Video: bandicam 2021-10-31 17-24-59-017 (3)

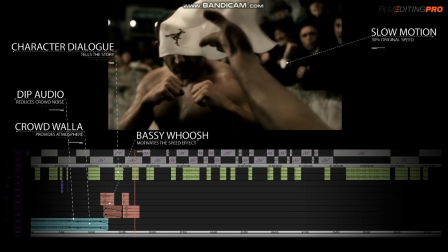489s Then block his blind jab.
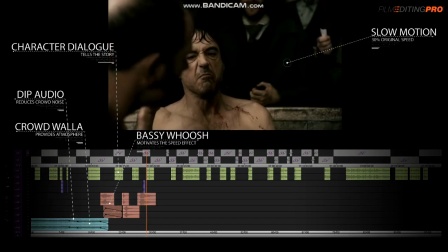490s
Each time the narration continues, the speed returns to slow motion, so the viewer can absorb what's being said and anticipate the next sped up move.
Counter with cross to left cheek.
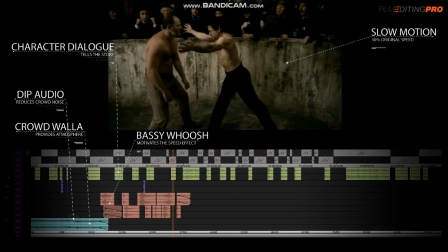504s Discombobulate.
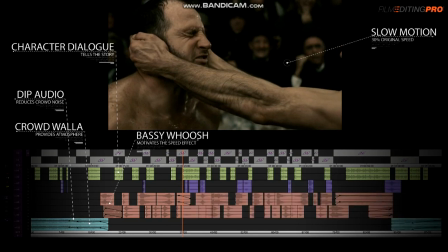505s
The various moves are also accented using different pieces of deep and echoey sound design, like whooshes, hits,
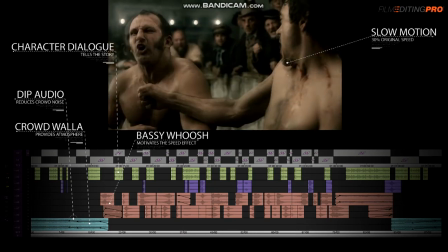515s
animal sounds, and human grunts.
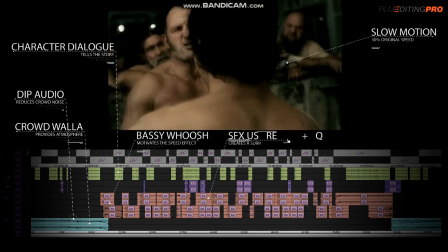519s
All sounds are treated with liberal use of reverb and EQ effects to give everything a surreal quality.
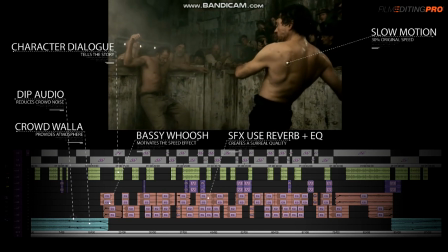526s
Now, to exit the illusion of hearing and witnessing Sherlock's thoughts,
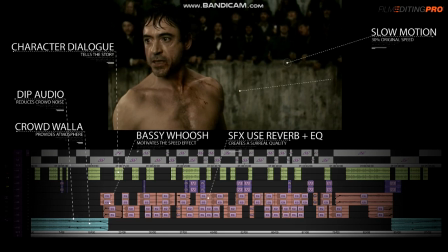530s
the editor uses a jarring jump cut on Sherlock from slow motion back to real time, and then he fades up the crowd noise as we hear the last piece of narration.
Capacity to spit it back of head neutralized.
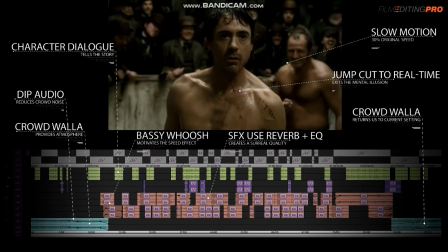547s
The impressive thing about the editing used to accomplish all this is that the editor did not have to resort to visual effects like glows, superimposing, and flutter cuts to convince us that we were in the character's mind.
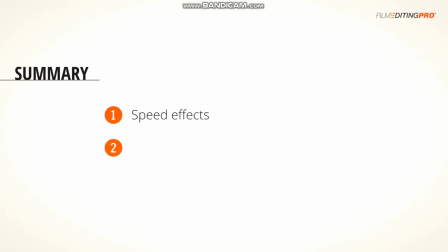559s
It was all accomplished with the use of speed effects, sound design, audio mixing, and narration. Techniques like the ones that we just looked at are the subtle characteristics you'll notice in the work of professional editors that often goes unseen and underappreciated.
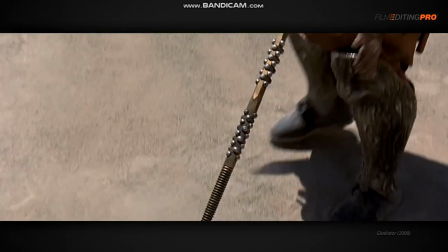574s
They're part of what makes a cut excellent and professionally polished versus just pretty good.
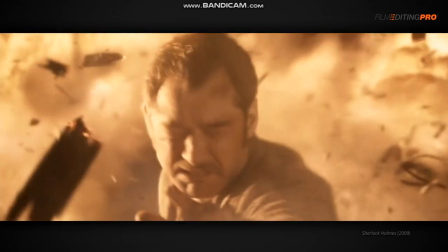580s
So, by now, you know that the craft of film editing is a complex and intricate art form.
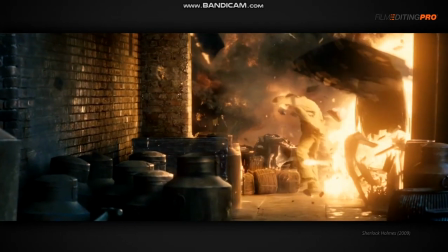586s
You